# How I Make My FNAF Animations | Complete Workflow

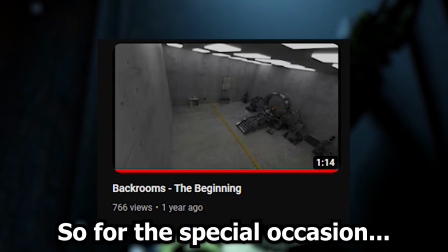(0:00)
Well, the channel is 1 year old now, so for this special occasion, I'm going to be showing you guys how I make my Veiled Souls episodes.
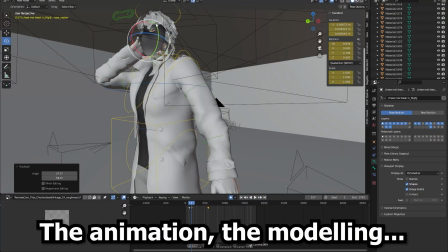(0:08)
Today, I'm going to be covering the animation, the modeling, the voice acting, so get comfy.
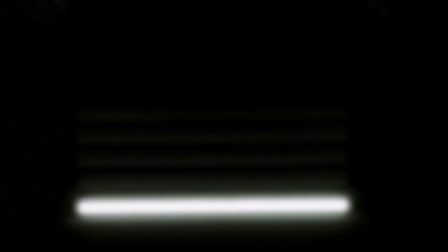(0:15)
Okay, so the first step to every video for me is the ideas.
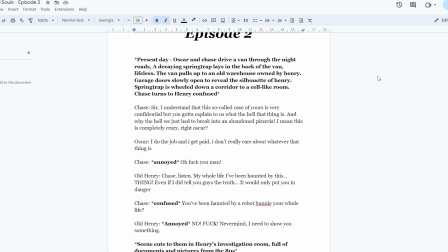(0:20)
Every time I just go out on a walk, I just brainstorm ideas. I think of new characters, the side plots, and pretty much what's going to happen in each episode.
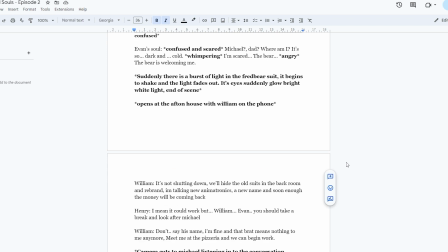(0:29)
I know all of this down, and it just really helps me out when I'm writing the scripts.
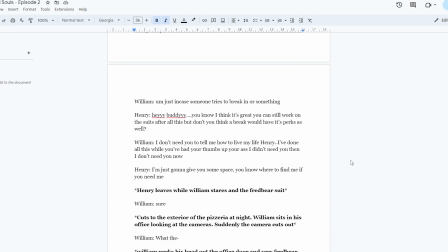(0:33)
I would say the script writing is probably the most important process of the series, and I have an amazing co-writer that actually helps out each time.
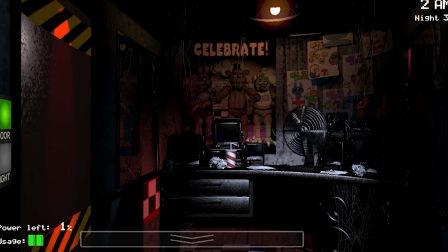(0:41)
But as you guys know, the story follows the game lore, but it also has two storylines.
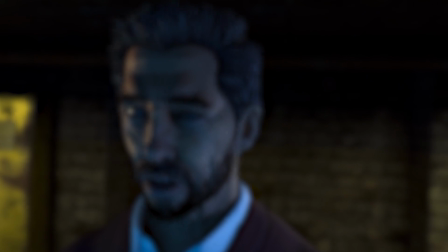(0:47)
So it's got the present day with an older Henry, and it's also got the past storyline with like William and the whole pizzeria.
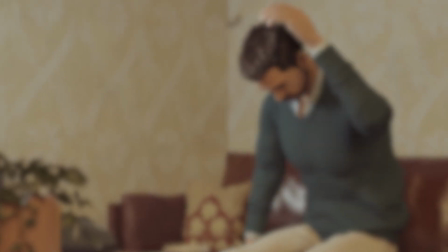(0:55)
I definitely find it harder writing the present storyline because that doesn't follow the game lore.
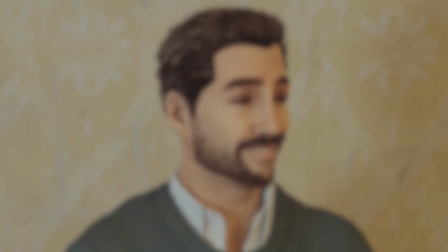(1:01)
That's all my own story and my imagination. So I kind of have to come up with what's going to happen, all the characters are made up apart from Henry.
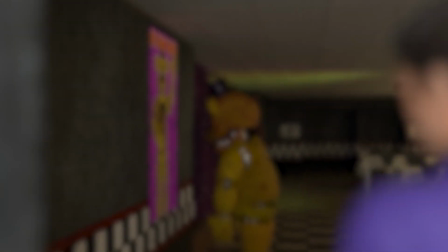(1:10)
So I have to try and flesh them out in my scripts as well. But yeah, my main goal with the characters is to flesh them out.
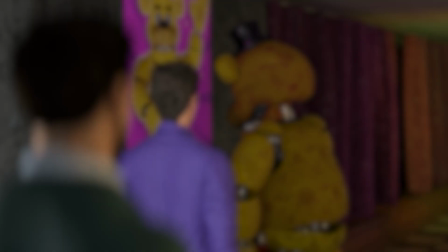(1:18)
I often do this by having them like crack jokes, also like explaining their past in dialogue and stuff.
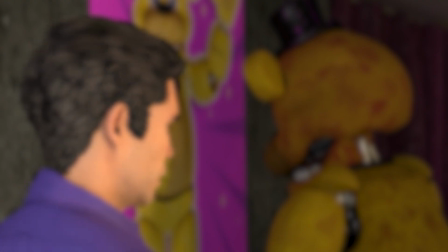(1:25)
And then in the past storyline, my focus was to have William get more and more deranged with each episode.
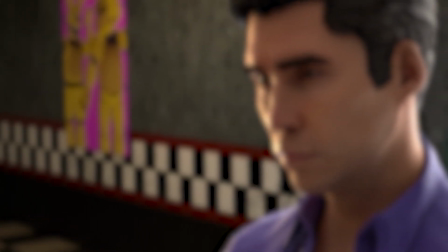(1:32)
So in episode 1, we see him as a grieving father. And then in episode 2, we see him sort of like disconnect from reality.
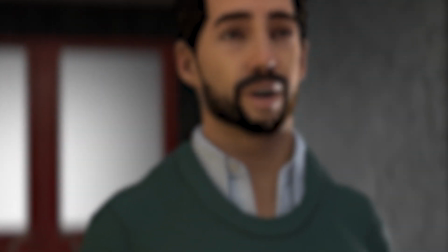(1:39)
He doesn't acknowledge the death of his son. He just focuses on his anger with Michael.
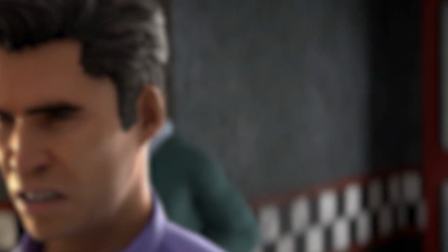(1:44)
Then he pushes Henry away, his best friend, and as the series goes on, he's only going to get worse.
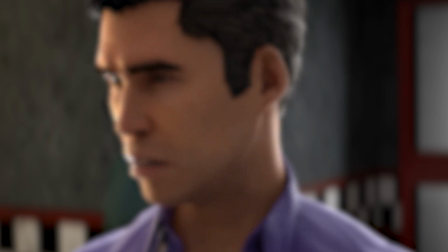(1:50)
But yeah, that's pretty much all the thoughts that go in when I'm writing the scripts. Now comes the very hard part, which is the voice actors.
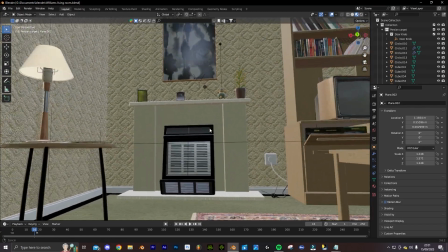(1:57)
Now I know many people struggle with voice actors, like finding them, because I used to as well.
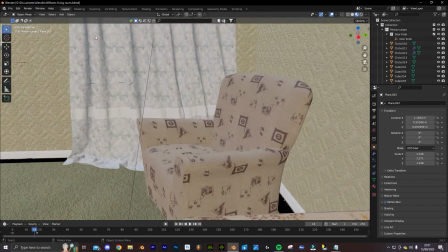(2:02)
And I got very lucky with finding mine, but pretty much the process I take is I go on Discords that like specialise in voice acting,
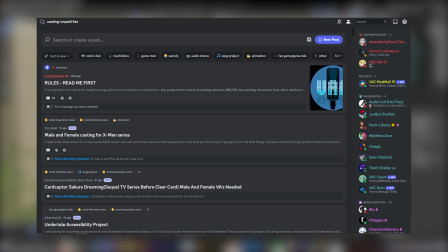(2:11)
and you can do like casting calls where you send in the script, you state what you want, male or female role, blah blah blah.
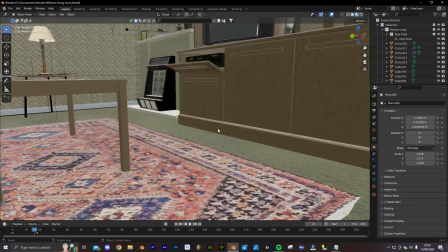(2:18)
And I basically did that until I found the right matches.
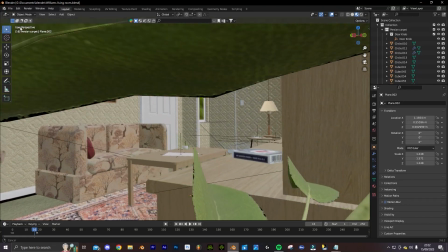(2:21)
And then came the casting, where I had to try and figure out exactly what voices I wanted for the characters.
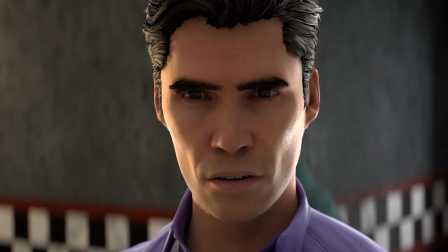(2:27)
So for William, I knew I wanted like someone with like quite a raspy and menacing voice that could also shout a lot and just show his anger.
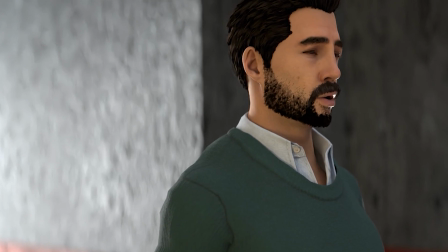(2:36)
And then for the Henry character, I wanted someone that could seem like happy and joyful,
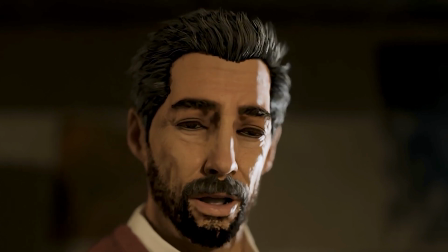(2:41)
but also quite like depressed and miserable for like the older Henry. Another thing I did was when writing the scripts,
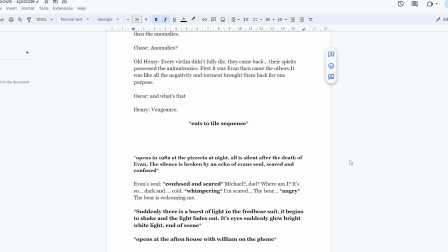(2:49)
I had little notes on the side that pretty much told the voice actors what was happening in the scene and what the characters would be feeling.
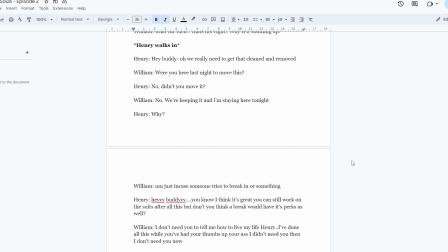(2:56)
And this made such a big difference. The performances were so much more genuine and overall just better.
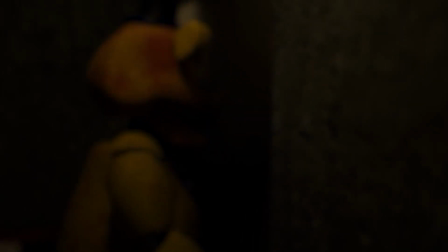(3:02)
So now for the fun part, which was making the environments. And I have to admit, I suck at modelling, so it was actually quite hard.
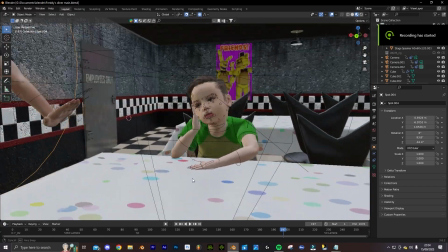(3:10)
And I definitely had a lot of people help me out because it was just a case of looking at a lot of references.
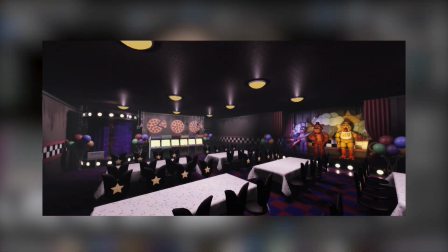(3:15)
For example,
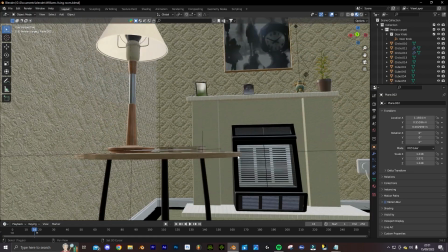(3:17)
William's living room, where I was on the phone call, that I just looked at tons of references of like 80s living rooms to try and like capture the 80s feel.
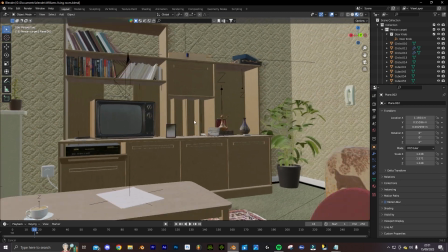(3:26)
And there's a lot of like Sketchfab models and Blender kit models put in there.
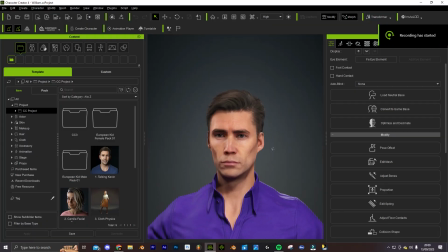(3:31)
I think most 3D artists know how hard it is to get human models, so that was definitely the hardest process for me, because I had this human generator add-on, but for the lip syncing you had to buy something that was like a monthly subscription,
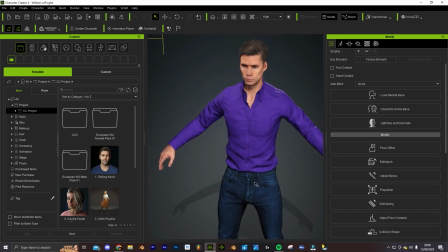(3:44)
and then also the facial expressions really weren't that good. So what I did the next best thing that any sane person would do, and bought a £800 bundle with some softwares that could help me do this.
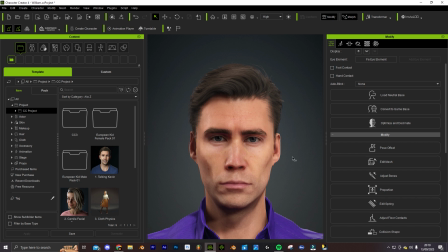(3:58)
Yeah, so I think it's safe to say I made a big investment in this project, but it all paid off because the softwares are really good and I couldn't do any of this without them.